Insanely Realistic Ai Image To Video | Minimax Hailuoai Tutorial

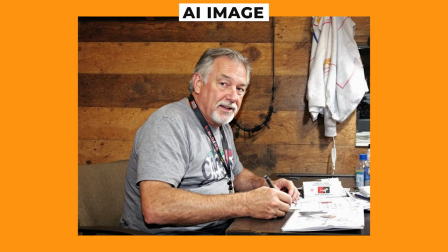So I generated an image of this man using the same model as before and I put in the prompt an old man sitting still but Minimax
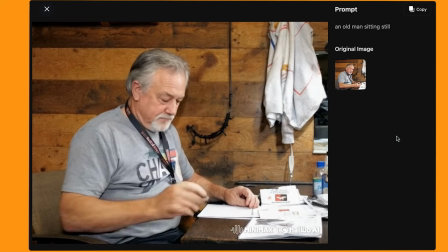interpreted it as him writing on the paper and it looks incredibly realistic and they've absolutely nailed the movement.
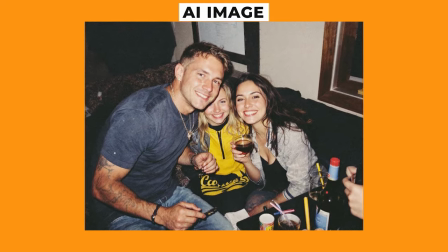Here is another image which I created which looks just like a photo taken at a party and here's one of the videos without any prompt at
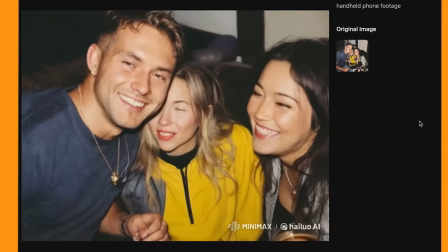all and it looks pretty good and then there's this one where I added into the prompt handheld phone footage and it looks really good.
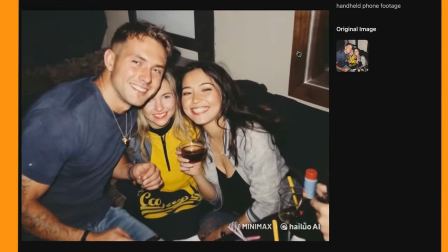There's a bit of warping going on behind them but other than that it's got a really organic and natural kind of movement to the shot.
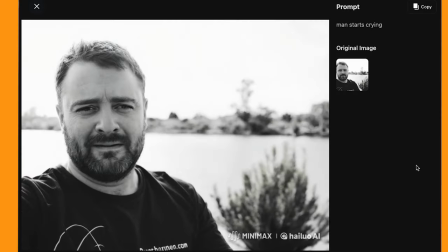It's also really good at doing expressions and emotions. So in this one I used the same image from before but put a man starts crying. I do feel bad for making him cry as it looks so real.
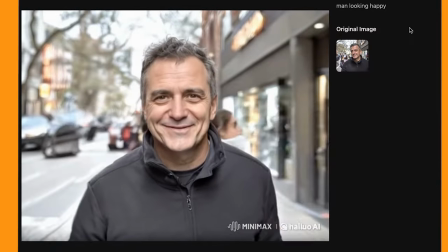And here I have a photo of a man on the street, and I put in the prompt for a man looking happy, and it looks pretty good.
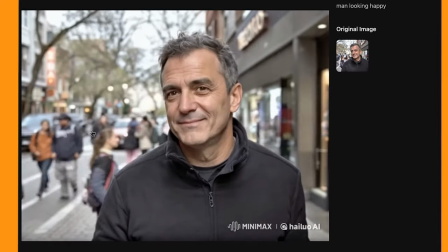There's some weird artifacts in the background with a car just appearing out of nowhere, but then this one looks incredible.
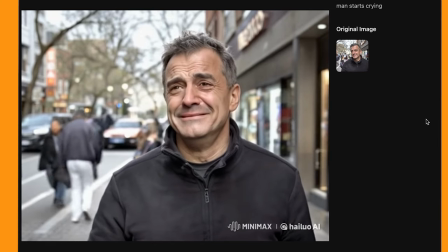I put a man starts crying, and he just starts breaking down in a really realistic way.
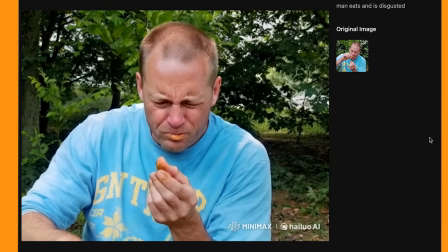And in this photo I've got a man eating something and I wanted him to be disgusted at what he just ate and it nailed the facial animation
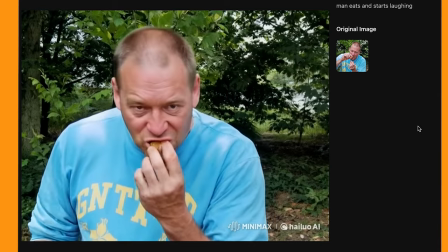on this one even though his hands do get a bit warped and in this one I wanted him to start laughing and it looks really good.
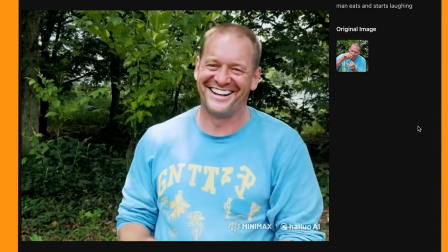He kind of pulls something out of his mouth there which is a bit weird but other than that it's got a really natural laughing movement and animation and here is
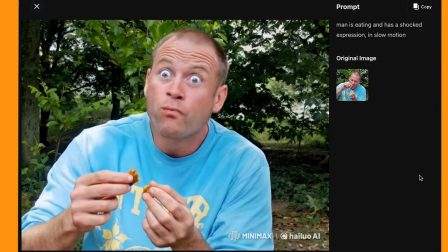the man eating something and he's just completely in shock and I love the way he transitions from eating to a completely shocked face.
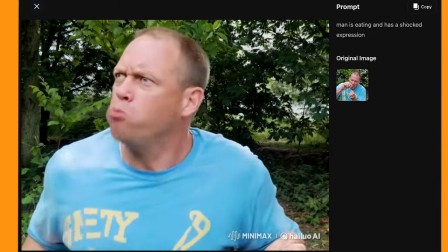It's pretty funny. Now this one is completely wild. As you can see it's just glitching everywhere and it looks like he's having quite the experience.
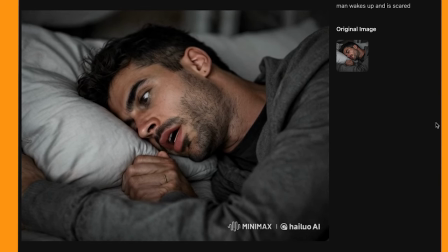And here we have a man who wakes up and is scared and I think it's just an incredible transition from him sleeping to being woken up and alert. You can definitely feel that he is expressing some kind of fear in the moment.
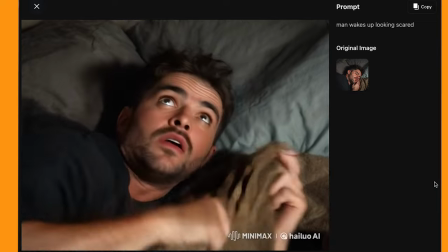And here's another one of someone sleeping and waking up scared and he looks terrified.
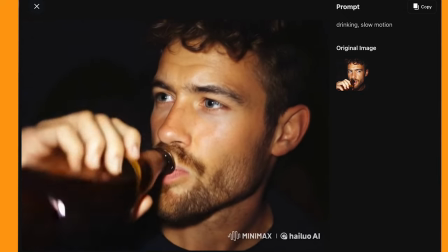And here I had an image of a man drinking a beer in a club and it made an insanely realistic video.
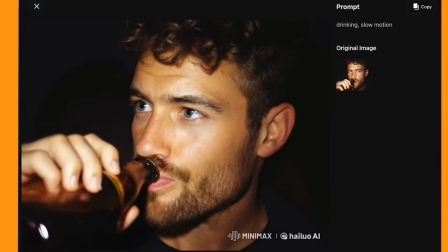You can even see the liquid in the bottle start to move and just his realistic eye movement really sells the shot.
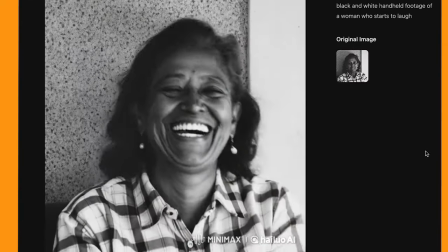And I love this one of this older lady and she just starts cracking up
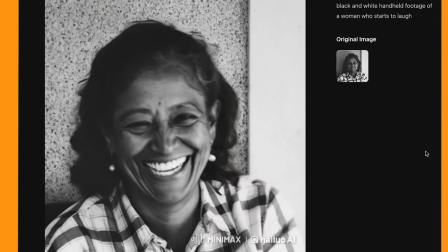realistically and as it's got that kind of black and white kind of old filter to
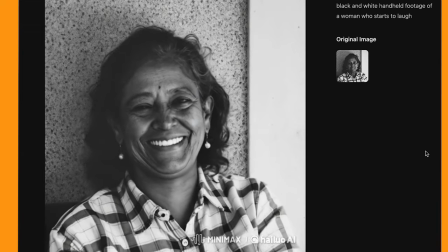it it just adds to that realism and this one has
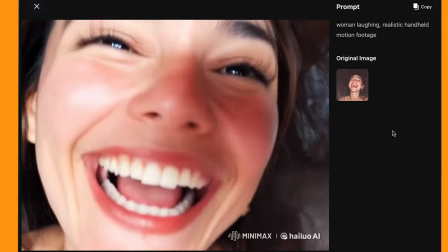some really realistic camera movement in it as well as she starts laughing
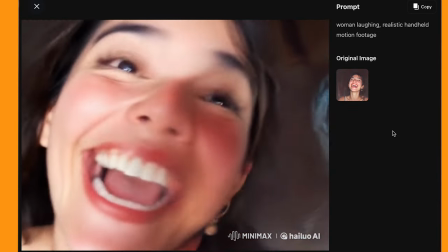but then kind of gets distorted near the end but before it starts to kind of get distorted I think it looks incredible
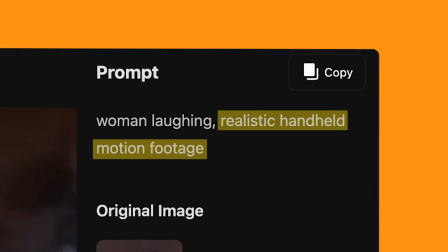when I add in handheld motion footage to the prompt it does add a bit more realism to the movement
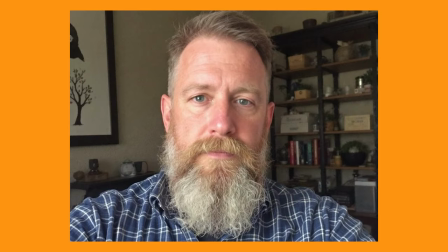now let's have a look at how well it works with visual effects so this is a very simple one I'm using the image of a man that I showed earlier,
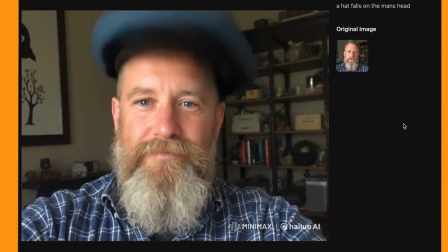and I wanted a hat to fall on his head. And it created this video, which is very comical. And he even finds it funny himself.
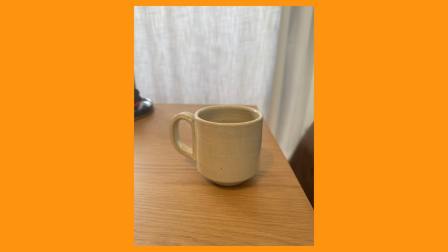And here I have a very simple photo I took of a mug on my table, and I gave it a prompt for it to float off the table and explode.
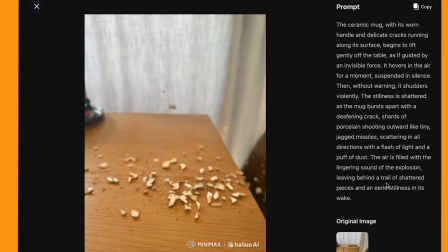And it looks really interesting. It kind of spins around and warps and then kind of explodes into what looks like paper but yeah it's a very interesting style
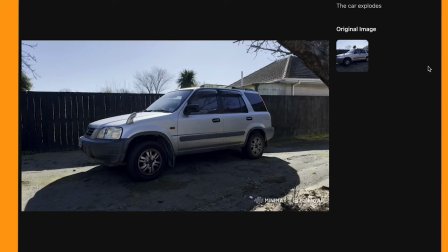and in this one I'm using a photo I took of my car and I put in the prompt for the car to explode and it's created an awesome and realistic
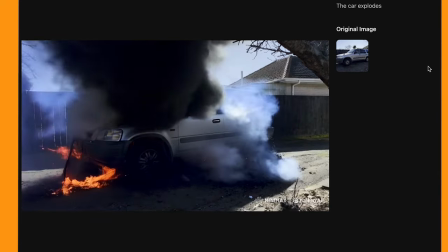looking explosion which has simulated smoke and fire in a realistic way so I'm very impressed with how this turned out and again this image
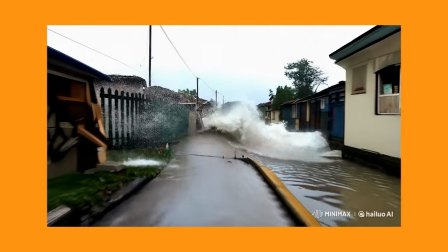of a kind of flooded street in a village I wanted to see how well it worked with a kind of water simulation and it produced a realistic simulation of
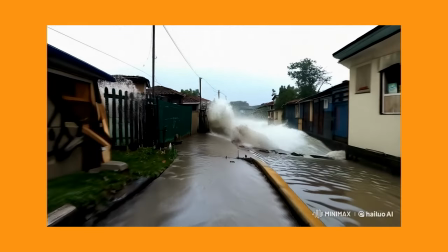a tsunami coming through the village.